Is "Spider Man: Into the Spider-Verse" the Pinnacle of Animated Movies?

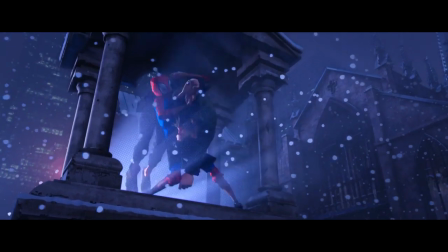16:25 This is also accomplished with subtle screen tones that draw attention towards different light sources, with hashing identifying dark spots and dots identifying light spots.
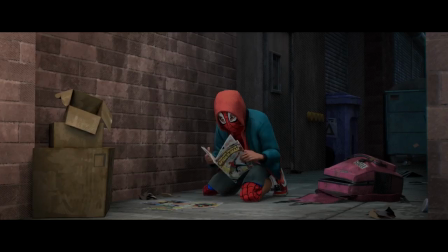16:34 There's more blatant homages too, with various graphic splash cards,
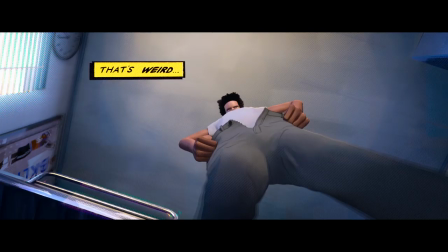16:38 the screen being segmented into different panels, and text boxes that represent Miles's inner thoughts.
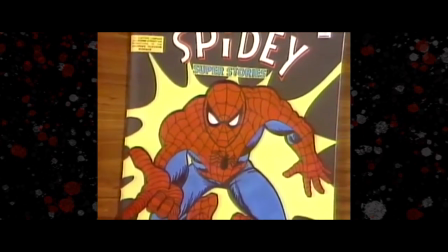16:43 When you compare this to Spider-Man's first on-screen appearance in the timeless Electric Company shorts,
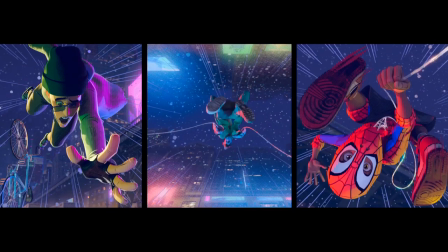16:49 it's very impressive how much more natural the integration of comic book design tropes is.
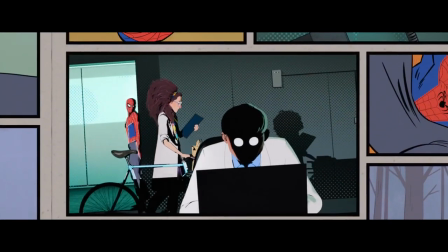16:53 Though despite how noble this attempt was, let's be frank, nothing will ever compare to that interpretation.
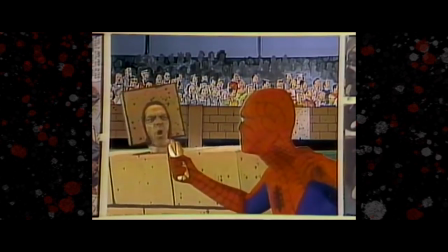16:59 Well, if it isn't the wall-crawling creep, here's one wall you'll never crawl, you red and blue buffoon! He's so dumb, he's trying to eat a hot dog with no mouth!
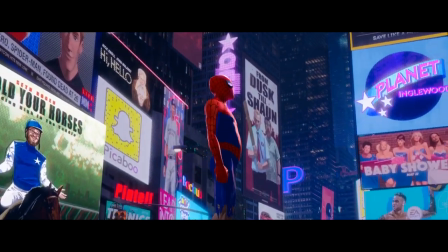17:14 I once compared the look of this movie to living concept art, and it's due to the high attention to detail present in almost every aspect.
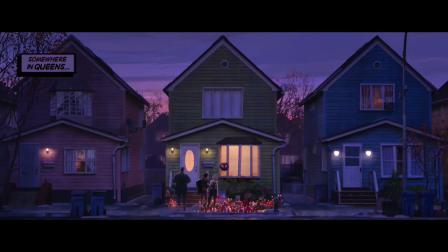17:21 All of the environments feel so lived in, especially New York City.
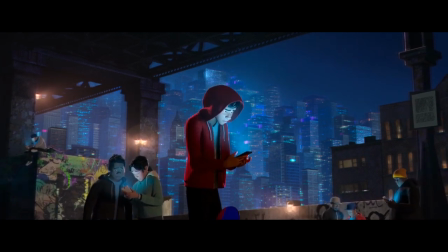17:25 In my opinion, this is the first time that a Spider-Man adaptation has successfully captured the urban environment of its city.
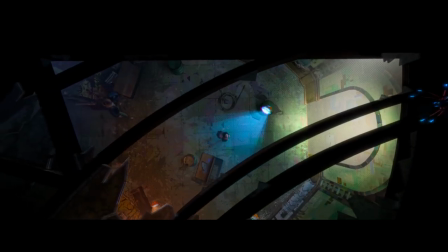17:31 It's coated in imperfections, like crime and graffiti on the walls, and cracks, trash, and hobos on every sidewalk.
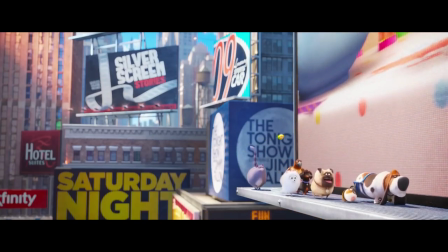17:39 Compare this to the soft, candy-coated playland that The Secret Life of Pets presents New York as,
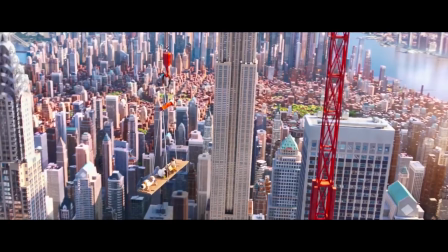17:44 which just isn't as accurate to the dog-eats-dog world that it truly is.
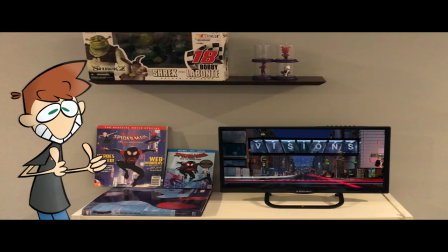17:49 I'm not saying that I want Vore in a Secret Life of Pets film, but the grit and depth that Spider-Verse brings to its Big Apple makes it a lot more appealing.
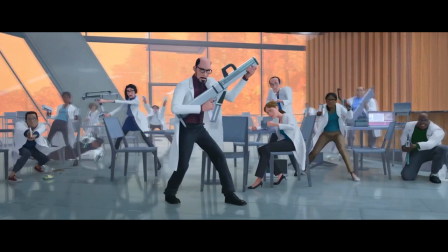17:56 All of the background characters have their quirks too, like this one scientist at Alchemex who could care less about Spider-Man showing up and just wants to finish her coffee.
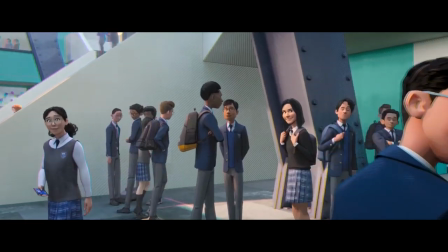18:04 Then there's the Smirker. I believe this man to be the true villain of the film.
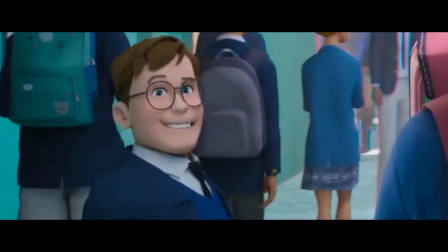18:10 Someone who radiates this much chaotic energy just has to be up to something. He's gotta be the guy who released the spider who bit Miles. I mean, this film is so well thought out that the inciting incident can't just be a plot hole.
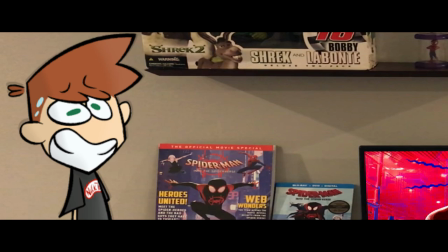18:22 Oh no, wait, I think I just found an actual plot hole. An insane amount of effort went into crafting the action.
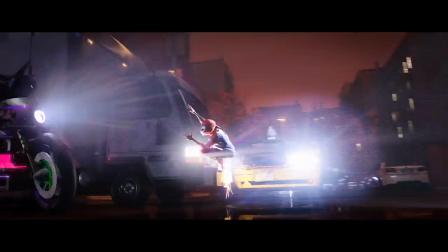18:28 All of the characters move and interact with their surroundings, but it's the way those surroundings differ that make the action really special.
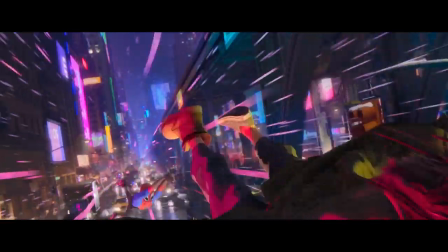18:34 During the sequence where Miles drags Peter through New York while attached to a speeding train,
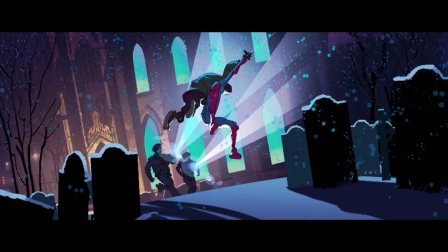18:39 the duo passes by a dozen different blocks, and each had their own lighting key, becoming more and more saturated with neon signs.
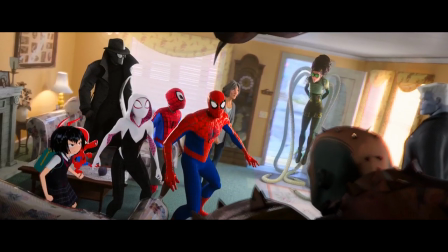18:46 The filmmakers faced the opposite challenge with the house fight. You have 11 different characters battling simultaneously in only one room.
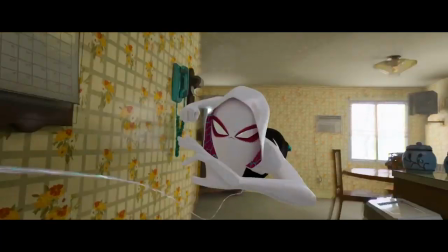18:54 But if you have a keen eye, you can track the movements of nearly all of them as the fight plays out.
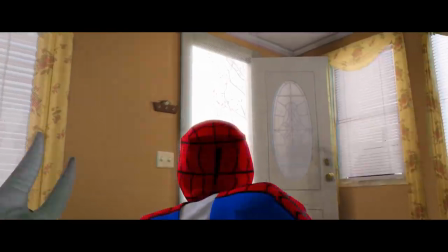18:59 Despite the premise being so complex, the sequence is staged beautifully,
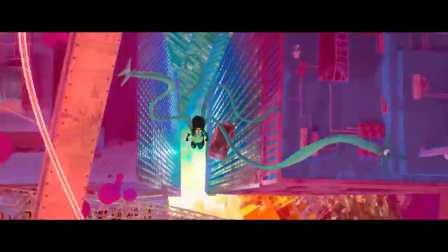19:03 and it's almost a bit too good, as the much more unrestrained finale pales a bit in comparison.
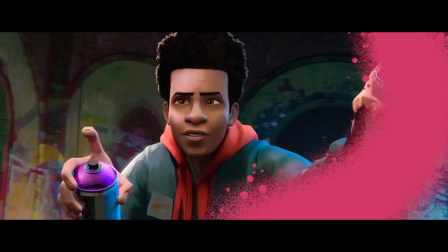19:08 A few of the montages are just as quick and complicated,
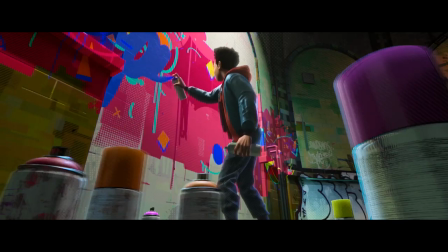19:12 so kudos also goes to the editing for stringing together all the different angles and perspectives present into something coherent.
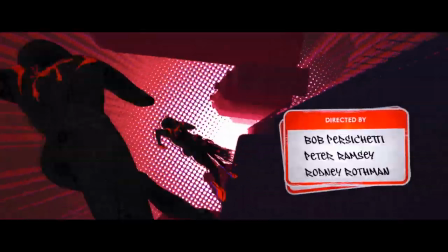19:18 The visual spectacle even continues into the ending title sequence.
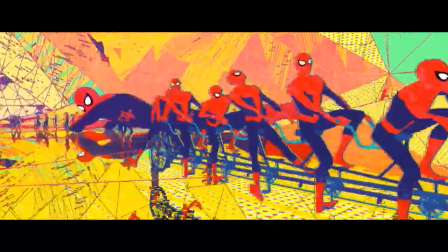19:22 It builds upon the splash cards from the film to create stylized dioramas with echoed character animation and
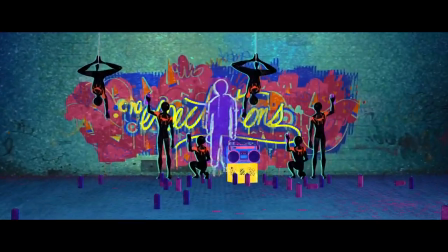19:28 kaleidoscope-like distorted visuals built around colorful callbacks and references to old Spider-Man memes.
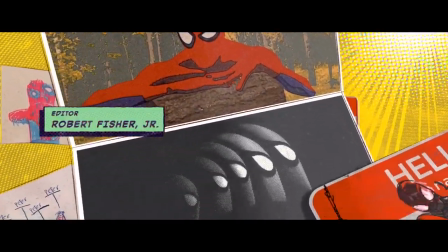19:34 It feels like a music video, one that keeps the momentum of the film going until the very end.
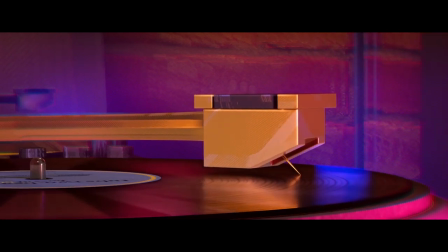19:39 On the topic of music, the soundtracks to Spider-Man movies have had their highs.
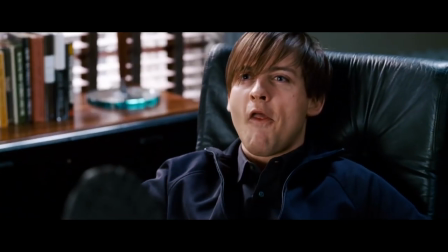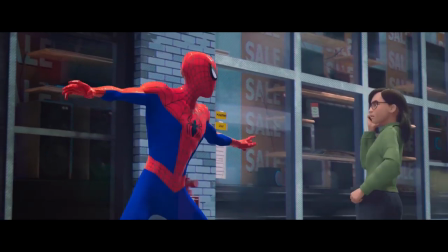19:52 The very first joke in Spider-Verse is a reference to that moment of cinematic mastery from Spider-Man 3.
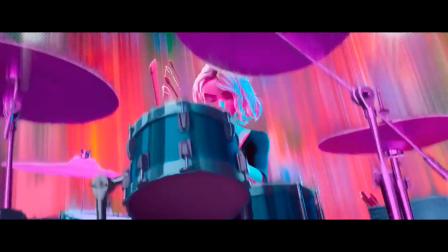19:58 And by some miracle, the score gets better from there. That's not even the best Raimi trilogy reference they have.
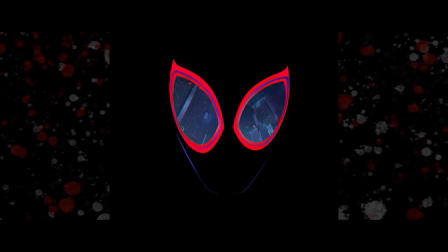20:08 If we're looking strictly at the original soundtrack tie-in, it's a bit of a mixed bag.
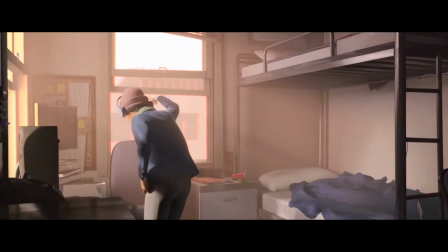20:12 Not too much of it makes its way into the film's score, but what does is rather brief and usually meshes well with the tone of the scene.
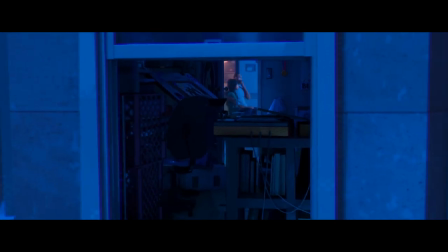20:19 Although whoever thought the appropriate thing to play after two different characters die was Lil Wayne and Juice WRLD is clearly a big dummy.
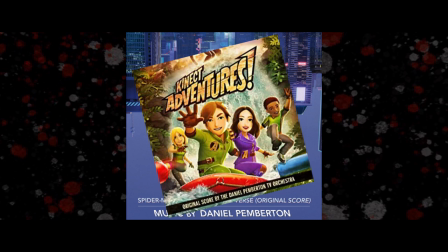20:27 However, the original score from Kinect Adventures composer Daniel Pemberton is something truly special.